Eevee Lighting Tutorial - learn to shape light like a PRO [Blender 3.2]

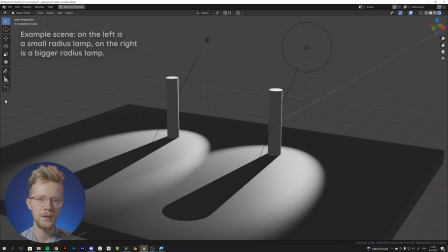And what this setting does is it still treats lights with big radiuses internally kind of like tiny point lamps, but it varies the position of the light inside this radius. So with every sample the light is in a bit different place,
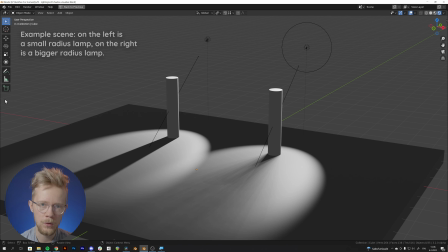and with enough samples all the different individual sharp shadows will sort of blend into one soft shadow. And I think it also just happens to be a great visualizer for why a big lamp will produce softer shadows than a small lamp. The name soft shadows is a bit misleading here though, because it doesn't necessarily turn everything into soft shadows.
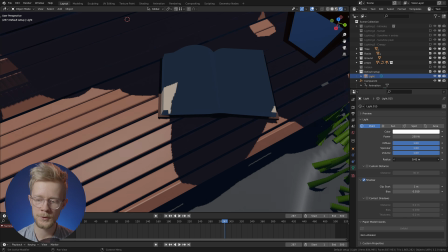Even if you have a lamp with a radius of 0 and you want these sharp shadows, it's still a good idea to have the soft shadows enabled, because it makes the edges of the shadows be much more refined and less jagged.
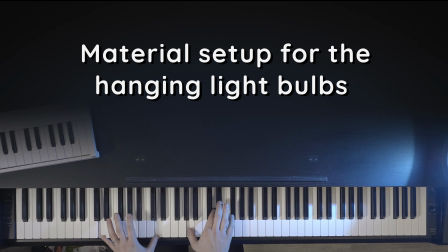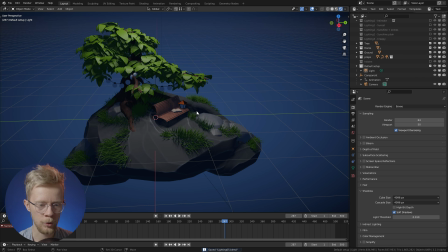So now let's go back where we were and start spicing things up.
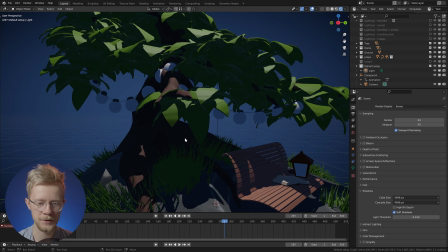So one of the defining parts of this scene are definitely these hanging light bulbs,
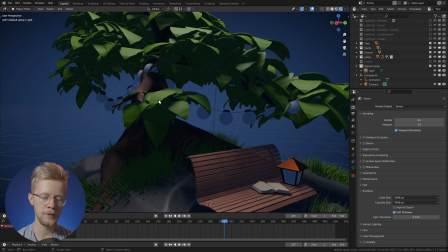and setting those up is more of a material thing, but we'll just very quickly go over how I set them up.
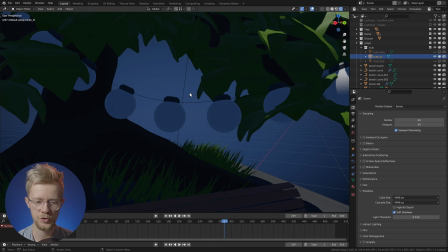So let's select the instance object and we'll go to the material settings.
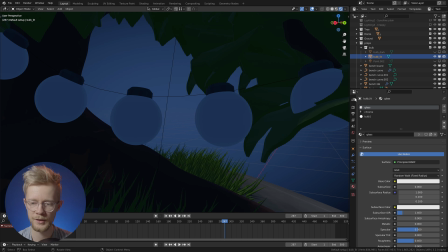This is a very simple model. I've already set up different slots for different things on the model. For the glass, I'm just gonna increase the transmission to 1 to allow the light to go through the glass,
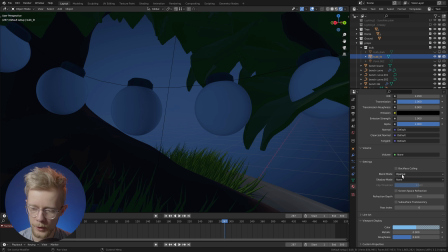except it doesn't go through the glass because I need to go here and enable this screen space refraction option. Except it still doesn't go through the glass because I need to go to the render settings and enable this screen space reflections. Except it still doesn't go through the glass because I need to go here and enable the refraction option.
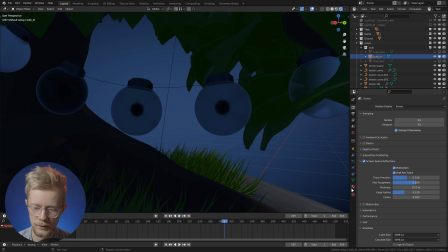And now the light goes through the glass, and we can go here and select this bulb material. That's the inside of the lamp here, just a simple sphere. And I have an emission shader here, so I can just make the emission really strong.
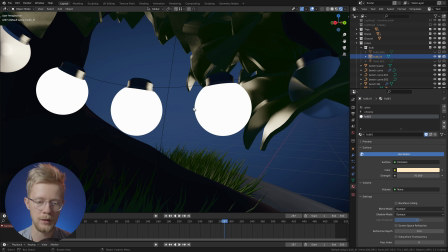And now the small light bulb is lighting up the entire outer glass. And now we can go to the glass material and adjust this IOR value so that it only lights up parts of the glass,
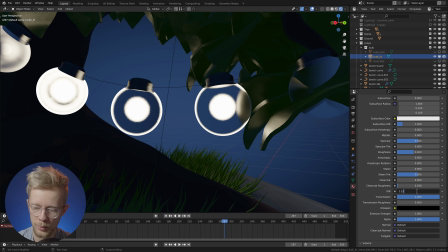so we can sort of see through it. I found that a value of 1.12 works nice viewed from far away like this, and it creates this nice rim light effect around the light bulb. So now the hanging lights look okay, but to add that final touch, we are obviously gonna enable the bloom.
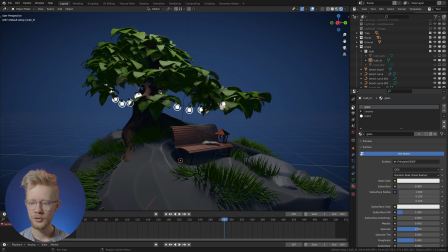This is another one of those Eevee cheat codes. So you just come here to the render settings and click this button, bloom,
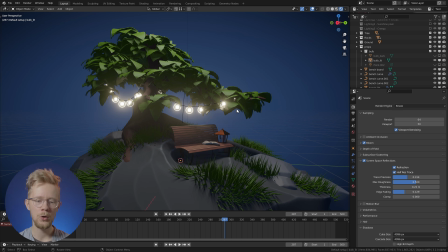and it'll add this very nice glowiness around any bright parts of the image. There's not really all that much to explain, it's pretty self-explanatory. The most important settings are this threshold value, which controls how bright a part of the image needs to be before it triggers the bloom effect,
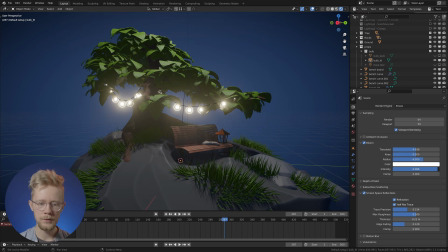and this intensity, that is the intensity of the effect. So I'll just set this to 5, and the intensity 0.05, I think looks nice. It's simple, it's overused, it works, go and use it. Don't overdo it though, a little goes a long way.
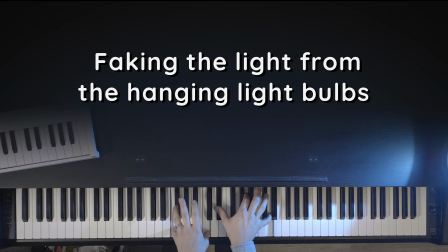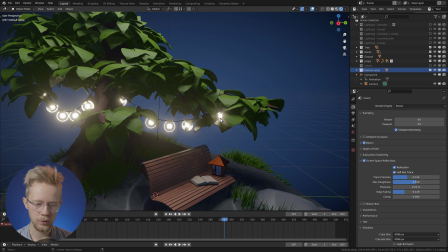Now, because we have the screen space reflections enabled, we already get a little bit of lighting from these light bulbs here.
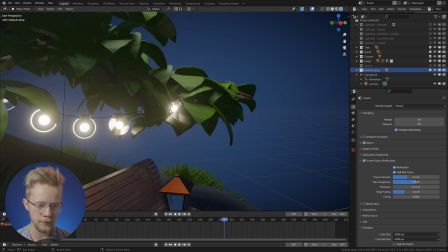You can see how they seem to be lighting up the leaves around them. But it's actually just fake light. It doesn't actually light up the surface. It just kind of lights up some of the specular highlights of the leaves.
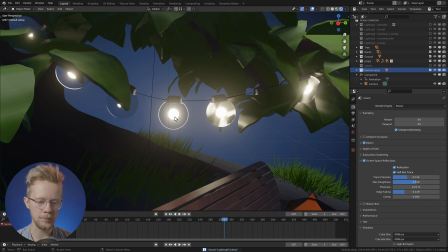Emissive meshes, like the little spheres inside these lamps, can't actually light things up in Eevee,
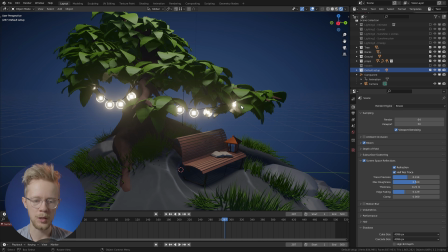so we'll have to fake the light coming from these little light bulbs here.
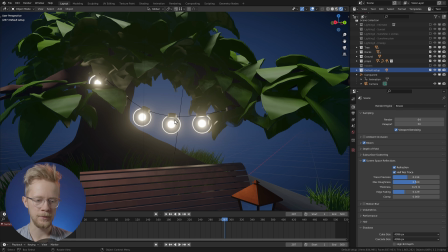We could just use actual light objects in the place of every one of these lamps, but that would slow down the rendering quite a bit,
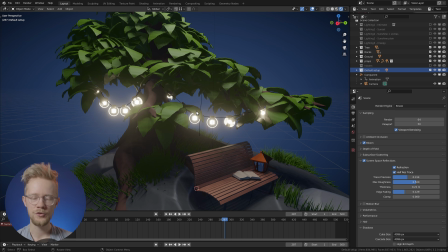and we can achieve a much more controlled and cheap effect with just a couple well-placed lamps.